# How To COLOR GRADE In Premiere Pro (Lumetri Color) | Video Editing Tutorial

What's up guys, and welcome to the next installment of my how-to video editing tutorials. In this episode, we're gonna take a look into how I color grade my videos using Lumetri Color in Premiere Pro. So let's hop on over to the computer and check it out.
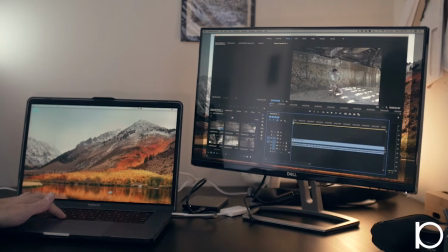(0:19)
Alrighty guys, so we've got our Premiere project opened up here and we've got our video clips pulled in, and this is the main video clip that we're working with here. So as you can see, it's pretty flat. It was shot in Cine D on my Lumix GH4.
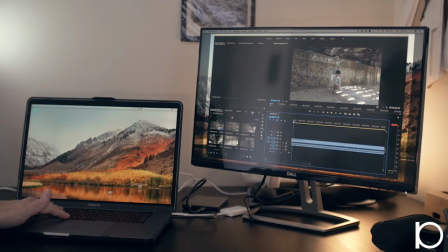(0:34)
And we're basically just gonna be doing some small adjustments here to make sure that it looks better and gets to the point where we want it to look.
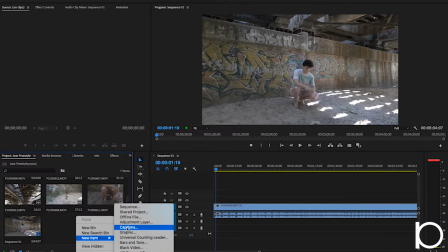(0:42)
The first thing that I'm always gonna do is open up an adjustment layer.
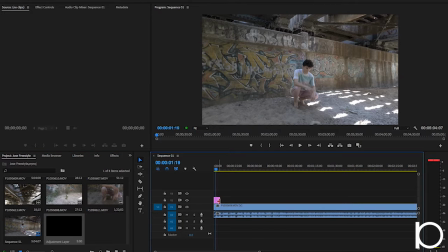(0:45)
This is something new that I recently started doing, and it's an easy way to affect an entire group of clips or one entire clip.
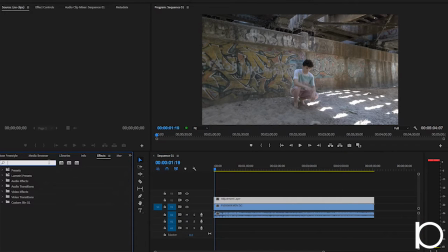(0:53)
So now that I've got my adjustment layer pulled onto the timeline, I'm gonna head over to Effects, and I'm gonna just search for Lumetri Color. I'm gonna go ahead and drag that onto my adjustment layer, open up the Effects Control tab, and now I can scroll down and I have this new drop-down effects that's Lumetri Color.
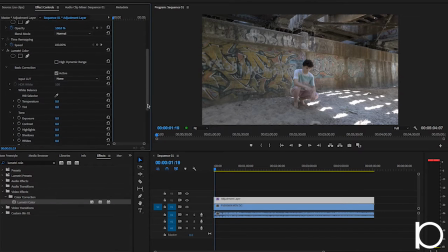(1:11)
The first thing that I'm always gonna do is go into Basic Correction and click on Auto.
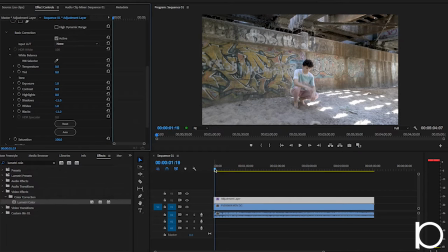(1:16)
This is gonna auto adjust right off the bat and do what the computer thinks is the best fit for the video. And I'm gonna kind of scrub through and see how I like that. It is a little bit overexposed for me, kind of going for a little bit of a darker look, so I'm gonna knock that exposure down.
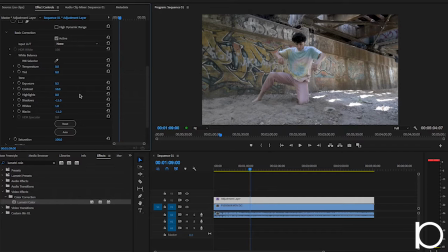(1:31)
And I am gonna bump the contrast up about 10. And again, this is all personal preference. If I'm using a clip that's a little bit darker, I'm gonna mess with the contrast going down into the negatives a little bit. If I'm using something that I have a little bit more room to play, I may bring up the contrast a little bit just to bring out those darker colors and make them pop.
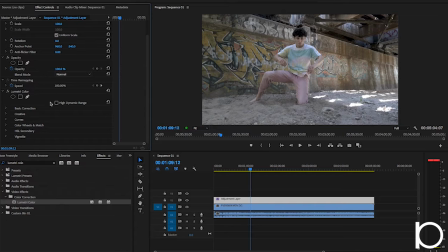(1:49)
So I'm gonna close the Basic Correction tab and go ahead and open up Creative. Under Creative, we have a lot of different things that we can do. You can put in these preset LUTs that are here,
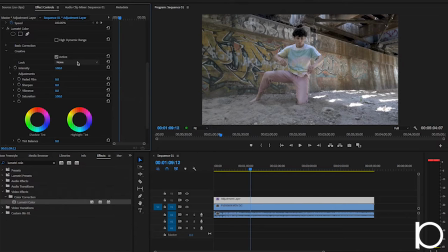(2:02)
which is something that I used to do, but more recently I've been messing around with some more individualized changes with the video and the color. One thing that I like to do is go ahead and sharpen everything up, so I'm gonna change this from 0 to 35.
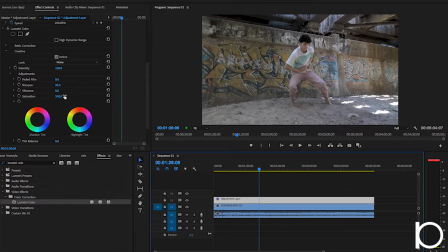(2:17)
You wanna be careful with that sharpen effect because it can give a little bit of a grainy look to your video if you go too high with that. But I found keeping it from 30 to 50, depending on the video quality, works out pretty well. From there, I'm gonna close Creative and I'm gonna open up Color, Wheels, and Match.
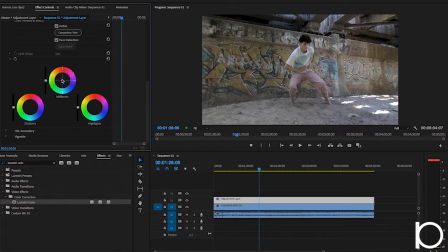(2:35)
This is where the bulk of my color grading is gonna come into play. Here we have midtones, shadows, and highlights.
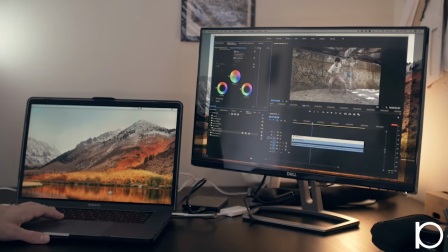(2:42)
The first thing I'm gonna do with this particular video is I'm gonna bump up the midtones, get them into that orange, red area.
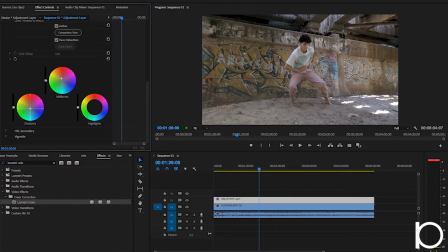(2:50)
I'm going to take the shadows and bring them down into that blue teal area. And then for highlights, this is going to depend on a case-by-case basis.
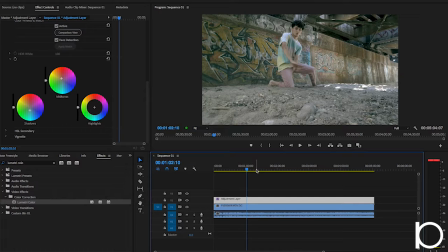(3:00)
For this case, I do want to make the graffiti in the back of this video pop a little bit. So I am going to add a little bit more red using the highlight.
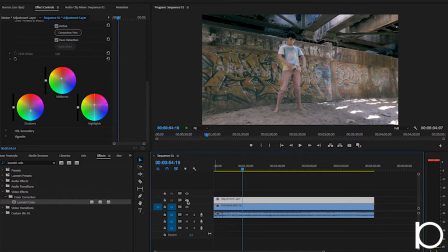(3:12)
Now, as you can see, if we turn this adjustment layer off, that's what we started with, and this is where we're at right now. So you can see that we're already bringing out a lot of the colors that are in the background. We're giving the video a little bit more depth, and we're also giving it that quote-unquote cinematic look that you see in a lot of videos with that orange and teal.
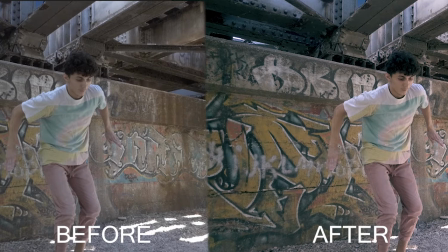(3:32)
I'm gonna throw up a screen grab of these two looks really quickly. So as you can see, we are bringing out, again, we're bringing out a lot of those colors. We're giving a little bit of depth to the background of the image. We're bringing out those beams and this overpass. And we're also popping up the graffiti, which was a really big point for the client that I was shooting this video for.
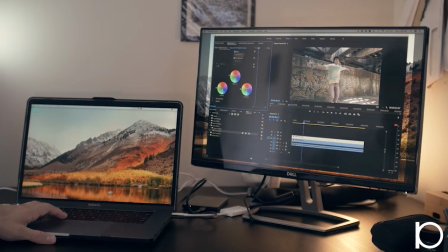(3:50)
And from there, I'm just gonna kind of play a little bit more and see what starts to look good.
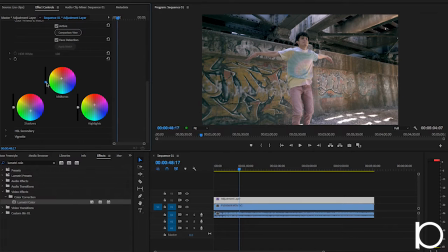(3:56)
I may bring these midtones down using this little toggle on the left-hand side of the midtone wheel. That's again gonna give a little bit more contrast to the video, bring out some of those shadows a little bit more.